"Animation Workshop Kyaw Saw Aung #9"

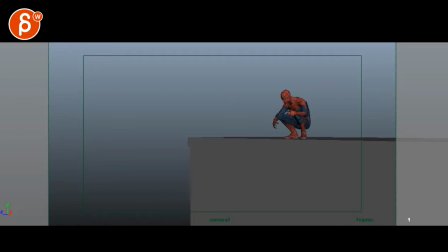(0:03)
All right, let's watch this whole thing here. Cool, all right, let's see.
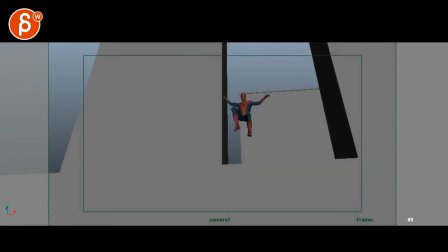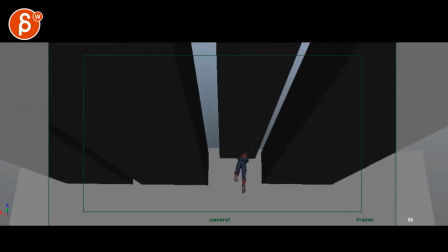(0:19)
So there are a couple of things here. So if you want to swing...
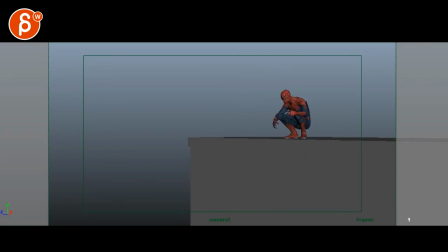(0:25)
This might destroy some things, but... This is picky things. Movies nowadays are not super critical anymore about direction change. and at this point there's only one Spider-Man so it's not like we're confused but you are keeping a fairly consistent right to left
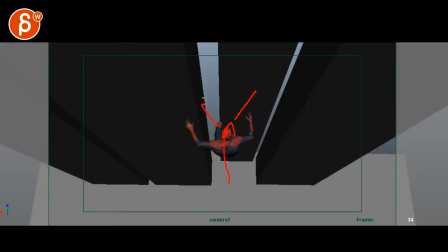(0:43)
this kind of works because you're straight on and which gives you another freedom to go either way which then you go left to right
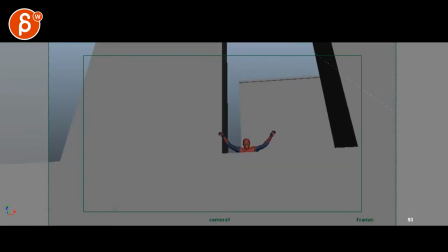(0:52)
but then here we're a bit in a right to left a minimal right to left
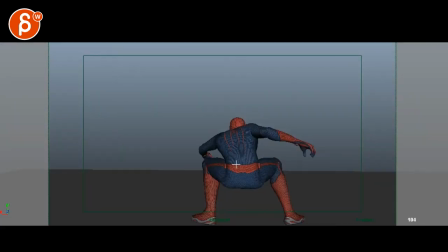(0:59)
and that is from behind
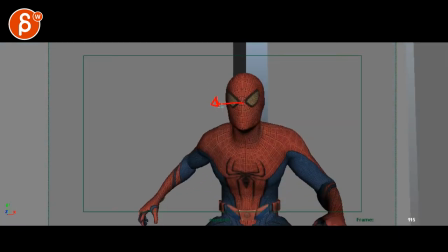(1:03)
on the right side almost implying right to left and here you are right to left so to me the most screen direction is right to
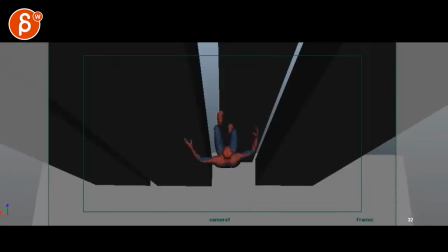(1:12)
left so I personally would take this and I know you can just flip the image but there's something where I will go this
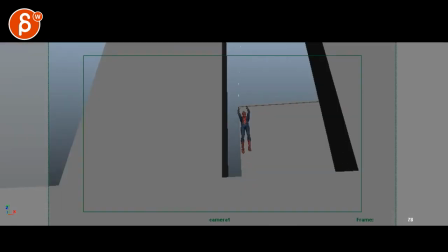(1:20)
way now this is picky and I think I don't know how many are going to care about this but it'll just give you a more consistent right to left view
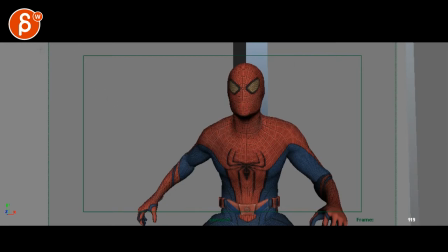(1:30)
and then my question is is this your safe action or your actual framing where this will be your mask or is this your mask here and that's your action save
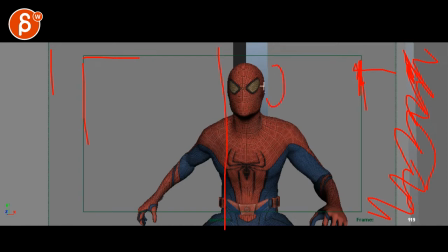(1:45)
so I don't know but I think you can have him just a bit more screen right just compositionally so it's a bit more
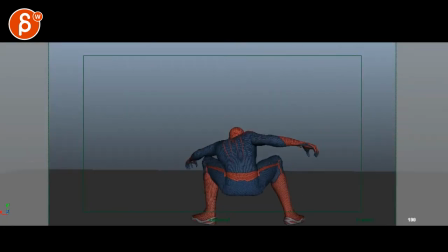(1:54)
a bit more in the thirds even here you could have him you know the head would be here so the whole action would be a bit more on that right side you know imagine he lands here and a villain is here or whatever just for composition
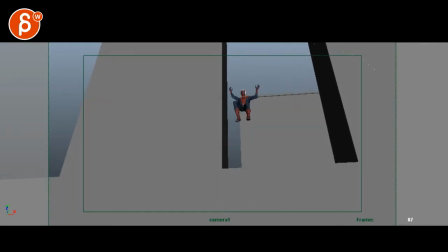(2:11)
which means even through here it's a bit straight on and it might give you a nicer silhouette if you're just a bit more here and then he lands here not that he lands here but I'm saying he starts you know frame wise here and here hold on depends depends where you're going
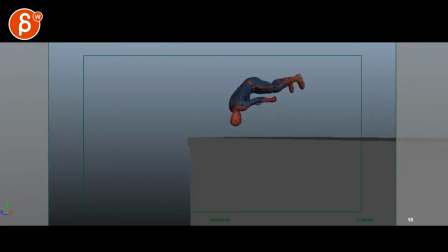(2:29)
it's a bit tricky i mean from here on you can go let me revise everything i just said here because if that's your frame let's get a nice composition with him here even if that's your frame it's nice goes
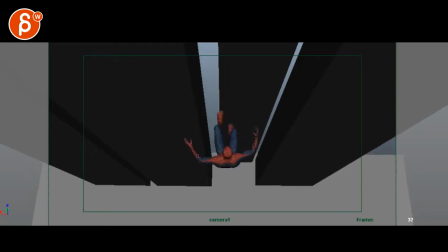(2:43)
down and then here we are kind of middle to middle it's not too bad
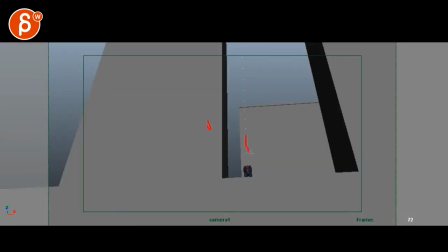(2:50)
and if you would exit this way it's not too bad yeah if you start here it might get a bit jarring
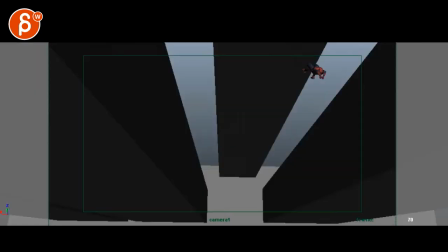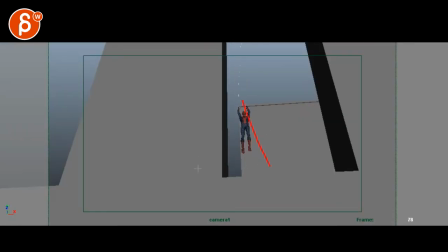(3:01)
this is just we're going this way and then and then he will go right to left so i would say
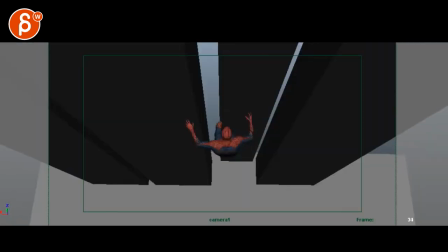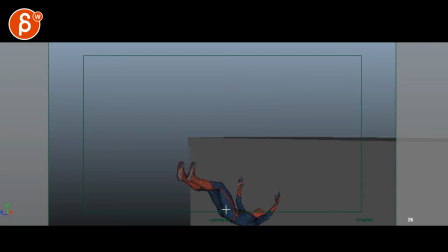(3:16)
you could almost have a little bit of camera move
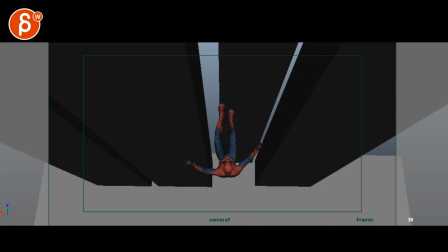(3:20)
i think we could afford if he lands here to be a bit more here so you can go right to left
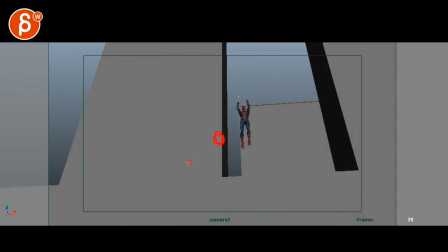(3:27)
and then you could have him start hereish landing here with a little bit of camera pan
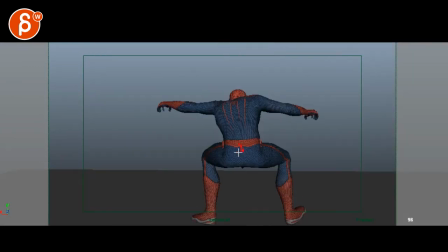(3:33)
so that we're still ending up here right so that in frame he ends up here
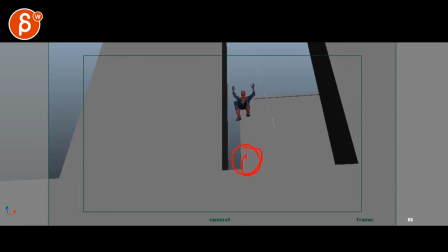(3:38)
that makes sense right so you i would start with him around here is in frame so move him over a little bit but land here in frame but throughout that whole thing you do a pan to the
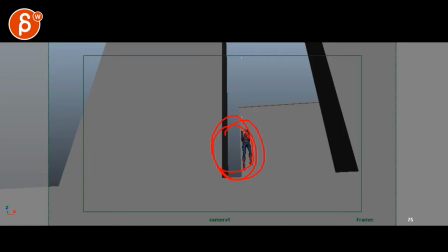(3:53)
left so that eventually he actually lands here which then is a nice overlap for this.
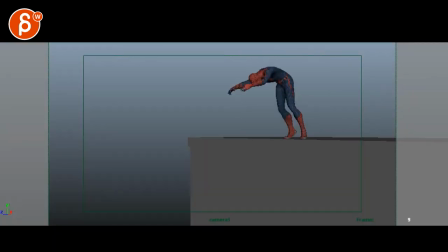(4:00)
Piggy stuff, piggy stuff again you know it's a fairly empty background with one Spider-Man so like at this point we're confused but I think it could be an interesting exercise in making that flow work a bit better.